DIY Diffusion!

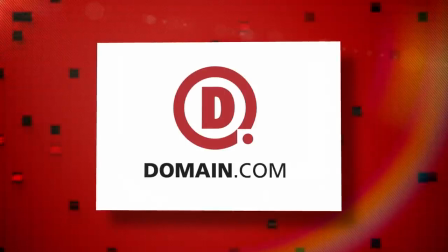[0:01]
This episode of Film Riot is brought to you by Domain.com. Today we're talking about color grading and diffusion.
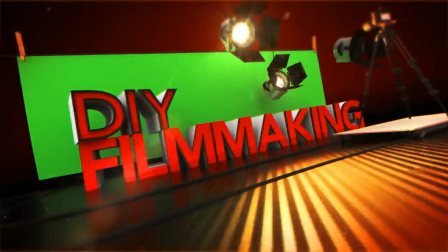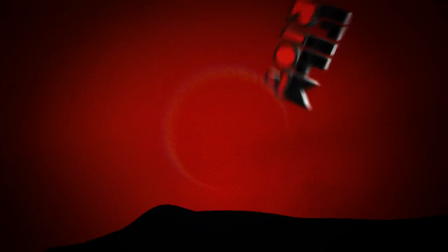Welcome to Film Riot, the show that takes misery out of the effects techniques, going to some of your favorite Hollywood films. I'm your host, Ryan Conley. And today we have good news. Our music pack is out for you to check out. We have a full pack with 12 different songs, all of them with smaller packs broken out so you can get what you need at a lower cost, something that we're always going to try to do so there's something at every price point. Like I keep saying, all of the tracks are 100% royalty free. It's not licensed, it is royalty free, which means you can use them however you want in any film you want, make money off your film, whatever. It is totally free for you to use as you would like once purchased. So check that out right here on our store to hear the songs and get demos of the packs.
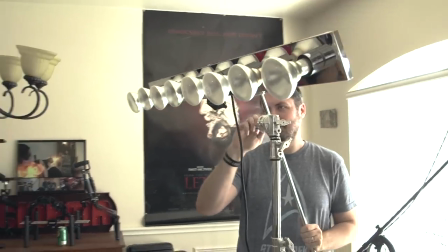[0:56]
But last week we made this guy right here an awesome DIY light bar. So if you want to know how to build it, watch last week's episode. This week we are softening that with some no budget diffusion. Then, as promised, some post grading techniques. So let's do that.
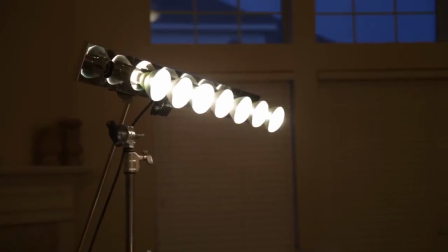[1:14]
Again, here is the light that we are using, and the big problem with this light, as I showed last week,
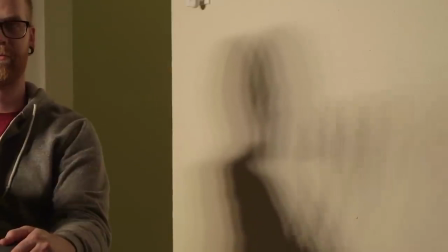[1:19]
is that you get crazy multiple shadows with it when you're using it, since it has 8 light sources all in a row, so we need to take those multiple sources and turn it into one source. How do you do that?
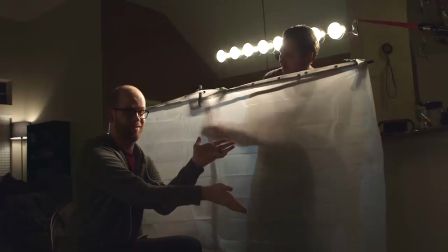[1:28]
Diffusion.
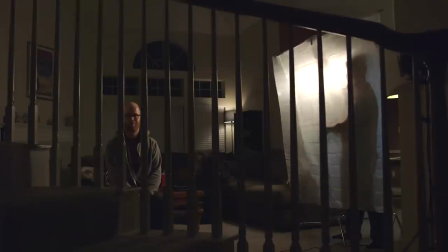[1:29]
With something like a sheet, or even better, the shower curtain, we are taking those multiple points of light and turning them into one big soft source, and reducing those shadows down to one.
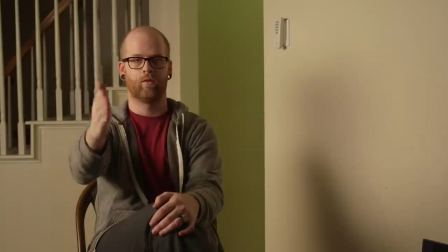[1:37]
But you are changing the quality of light from a hard source to a soft one, which I usually prefer, but it might not be what you want. So, as I was saying last week, this limitation is something you need to keep in mind. If you want a hard source, you'll need to hide those shadows, or you could toss on some diffusion and solve your shadow issue. It's all about what you're looking for that shot. But to go back, what we're using for diffusion here is a $7 shower curtain.
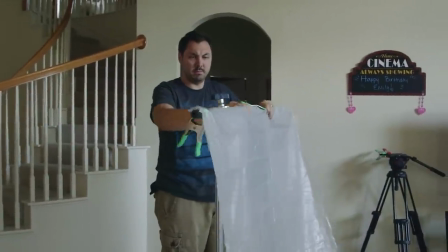[1:59]
It's a white frosted curtain that you can easily hang however you want, wherever you want. And again, is something that is not my original idea. This is something that is used all the time, even by the pros. And it's also an awesome alternative to spending a ton of money on something that is essentially the exact same thing. But now let's take a quick look at some test shots we did with it the other night.
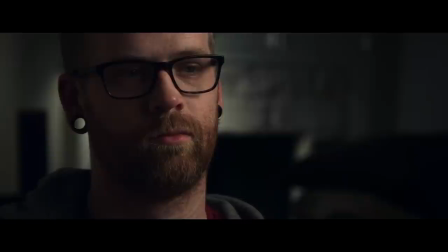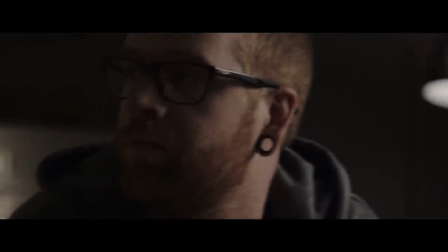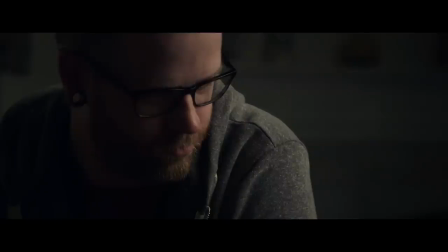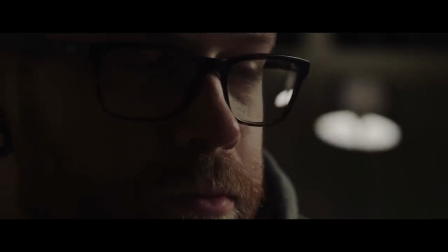Part about using the shower curtain is how big it is, which, as we discussed on a previous episode, the bigger the source, the softer the light.
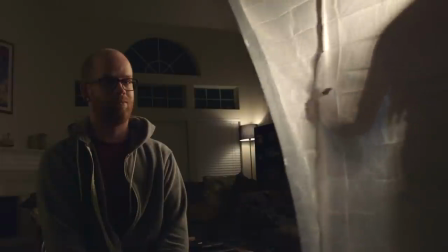[2:51]
So we're able to pull that curtain away from our light bar, get it very close to our subject, and have some beautifully soft light on there. Now if we jump to the diffusion that you would normally have when you're using a small crew,
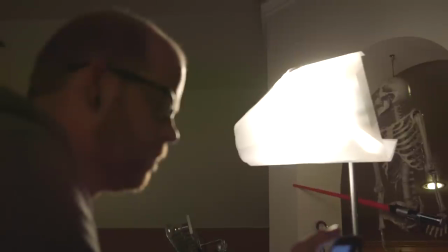[3:01]
which is gel right on the fixture itself, we're getting a much smaller source that is a lot less soft,
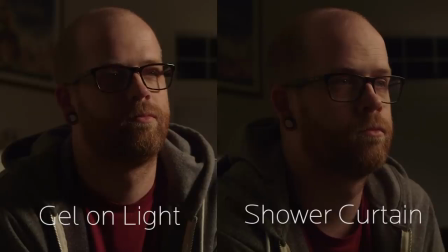[3:06]
which could be a good thing depending on what you want. But side by side, you can see how much more pleasant the shower curtain is on the skin and how much more it's wrapping.
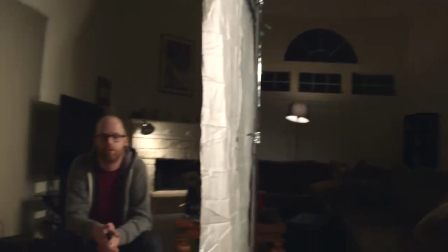[3:14]
Again, this is because we have a larger source that is closer to the subject. And you could always use the curtain to add some sexy as well.
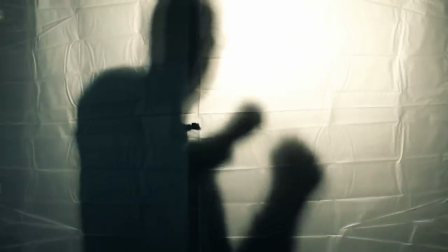[3:21] Rub it all on me. Rub it all on me. Rub it all on me. When you bring it back up, rub it all on me.
After my night test, I took this baby outside during the day to control the sun a bit.
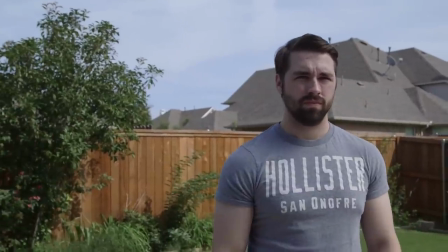[3:33]
Here is without. And then with the shower curtain, diffusing the sun. Again, we're getting a much more soft and pleasant image, and here more filmic, I think.
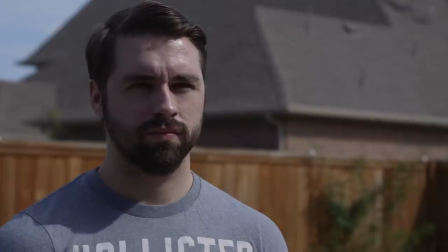[3:40]
Sometimes with an outdoor sun shot, it could start to look a little video-ish because of the dynamic range of the camera or how some digital cameras respond to highlights. I found that softening up that hot light goes a long way in adding a more filmic quality, which is another reason why golden hour is so delicious.
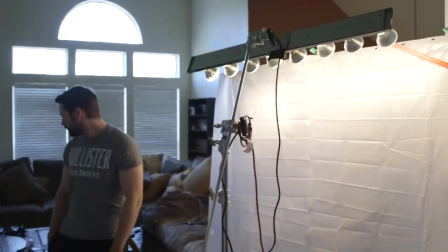[3:56]
And the last thing I did with the curtain was to try to bounce light off of it, which gave me this very soft light on the actor's face.
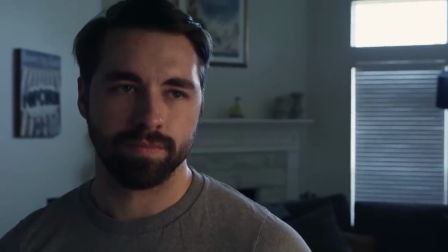[4:02]
I like the quality that I'm getting here, pretty interesting.